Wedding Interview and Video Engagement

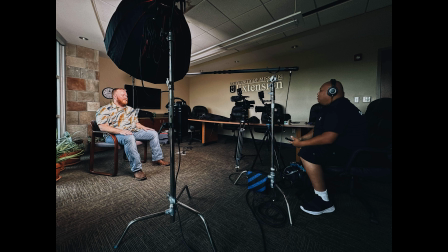Today, I am actually conducting interviews for a wedding couple that I am going to be filming their wedding later in October. This is for a package that the company I work for has that I never knew existed. It's kind of a documentary style package where we interview the couple and they
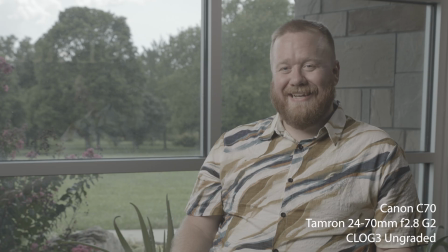kind of tell their love story and we implement that into the video, which is great. I've been trying to incorporate this in the wedding videos I've been making, and sometimes people want just regular stuff.
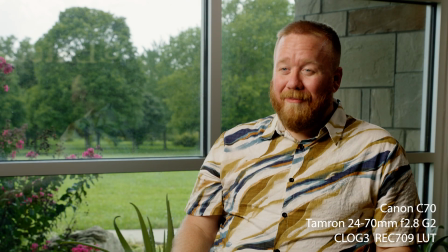Sometimes they don't want it. Sometimes they are interested. So it's kind of hit and miss depending on who. For the setup, it's pretty simple. We didn't have much time.
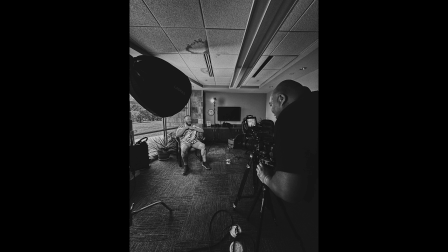I asked my buddy Joe Giddens to come help me light just because I knew I had to do a lot of stuff. I had to run cameras, lighting, and audio. So I just had him kind of set up the lights, and he brought his 600 watt with him.
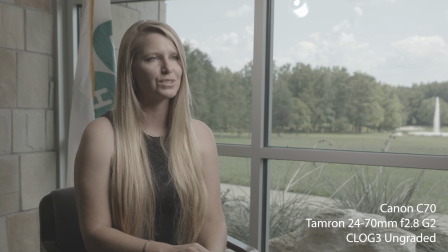So that actually helped out. I can actually expose for exteriors and for the subject at the same exposure, and that was pretty nice.
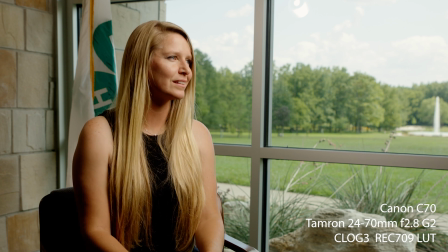I am running the C70 and the R5C. The R5C is actually my A camera, and I'm making that wider since it's a full frame.
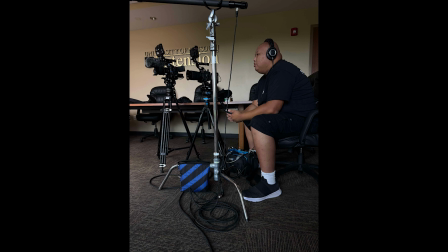I'm using my C70 as a B camera since it's tighter, so I just kind of run that as a tighter lens.
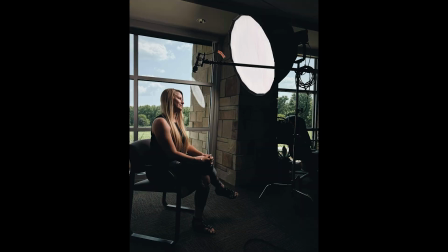It kind of feels strange to have a C70 as a B cam compared to R5C as a B cam, but then it works in this case. It doesn't really matter. I mean, we're getting the same results. I set them in the same log profile and it works perfectly fine.
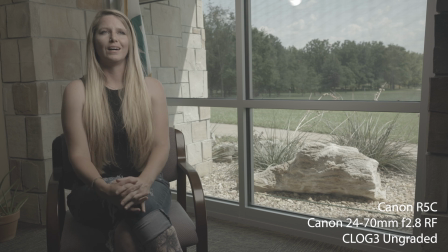I kind of strategically placed them on the side of the frame in which they might be standing on at the altar.
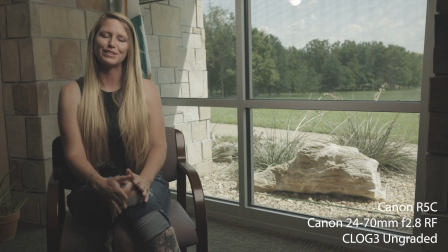They kind of gave me a guess where they would be standing, so I just kind of did it.
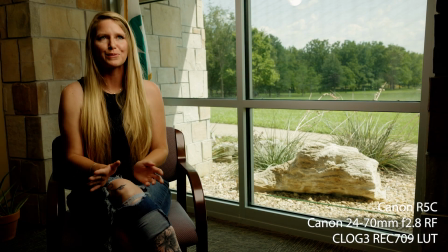It just kind of, I think it personally adds like a little more interest, like we see them on this side,
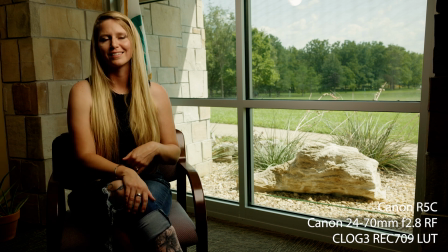like the bride on the left side, the groom on the right side, then we kind of incorporate that side that they're going to be standing on.
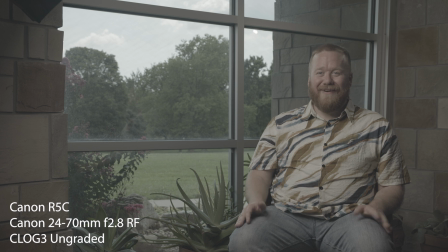Otherwise, it doesn't really matter too much. I don't think anyone really care, but I think subconsciously, I think we'll kind of see that in that way.
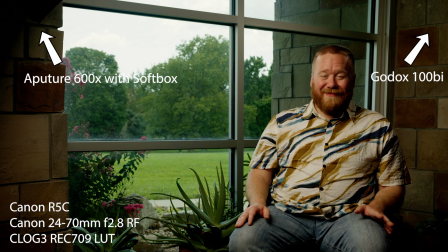The lighting setup is just a 600 watt as a key on the softbox, and then I have a kicker light on the other side, and that's literally it.
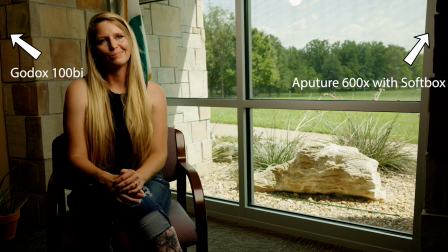I didn't want to do much lighting because, like I said, there weren't much time, and I just kind of want to get this going, and I had to run everything by myself.
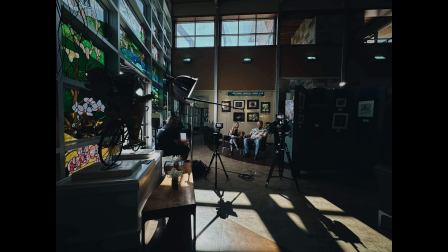So the way they wanted us to interview them was to have them separate first, interview the groom and then the bride, and then interview them together with the same questions, and they kind of have different responses. And I understood this way, and I think it works well.
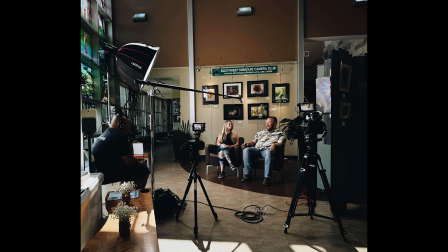They were definitely more relaxed on the group interview, and it worked very nicely. If you notice, we have different setups for each interview, and I kind of wanted that because I wanted to look different.
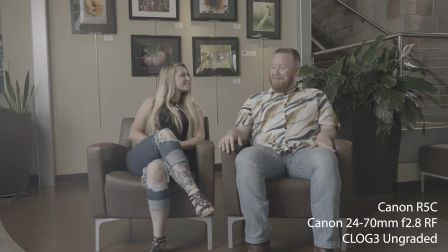With Joe there, we were able to accomplish that. If he wasn't there, I would have just been one setup, and it wouldn't have been exciting to look at. We were first able to interview in the conference room, get the groom on one side in the right frame, then get the bride on the left side, and then we're able to get the group set up outside in the lobby here,
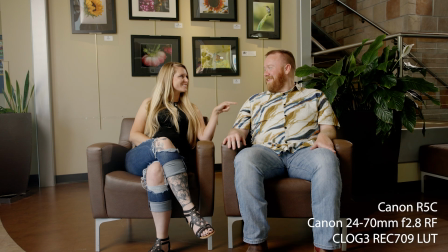and I think it turned out great. The reason why I don't have any video of this is because I was not able to take any of the behind the scenes video at all. Like I said, I was kind of running everywhere. We're going really, really fast.
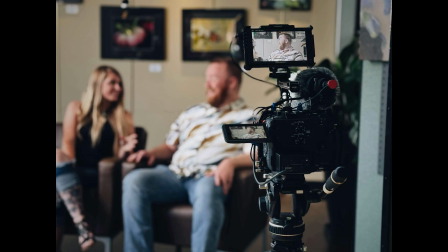And these pictures were taken from Joe Giddens. He was just kind of chilling after we set everything up and recording.
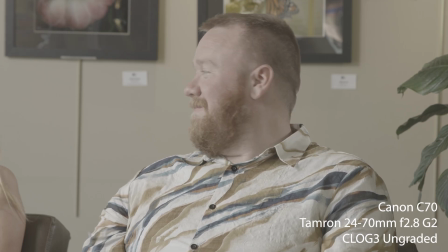On the dual setup, I had him kind of pan the camera back and forth to each person talking.
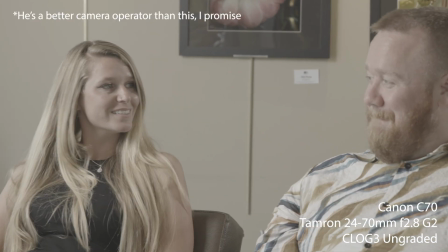But he can just leave on one of them most of the time. So it worked out quite well.
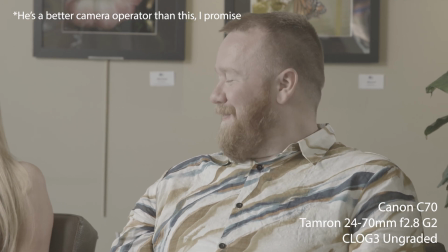And then we had the R5C as a wide cam to kind of get both of them in the shot.
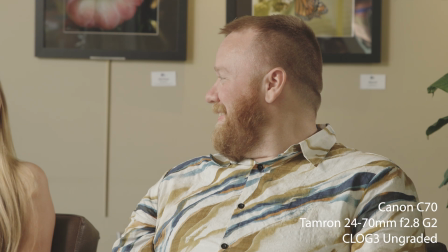And then, like I said, it's just two light setup again.
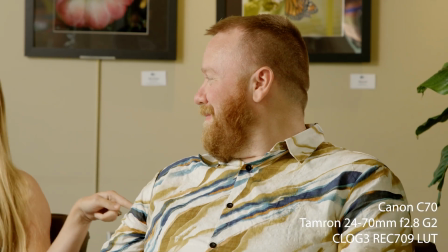We did utilize the window for some lights, just to get some extra lights kind of in the room, kind of fill up the space there.
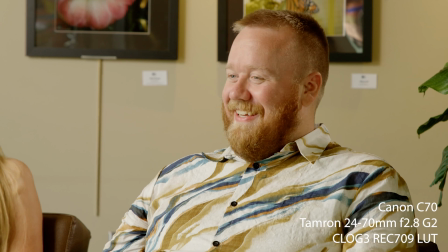This does make me want to get a 600 watt light because of these kind of specific reasons.
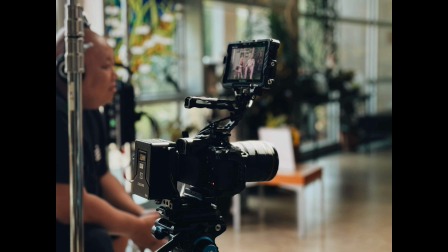I can light it up and kind of match the exposure to the outside from looking through a window, and it helps do that. And I mean, we have so much use for it.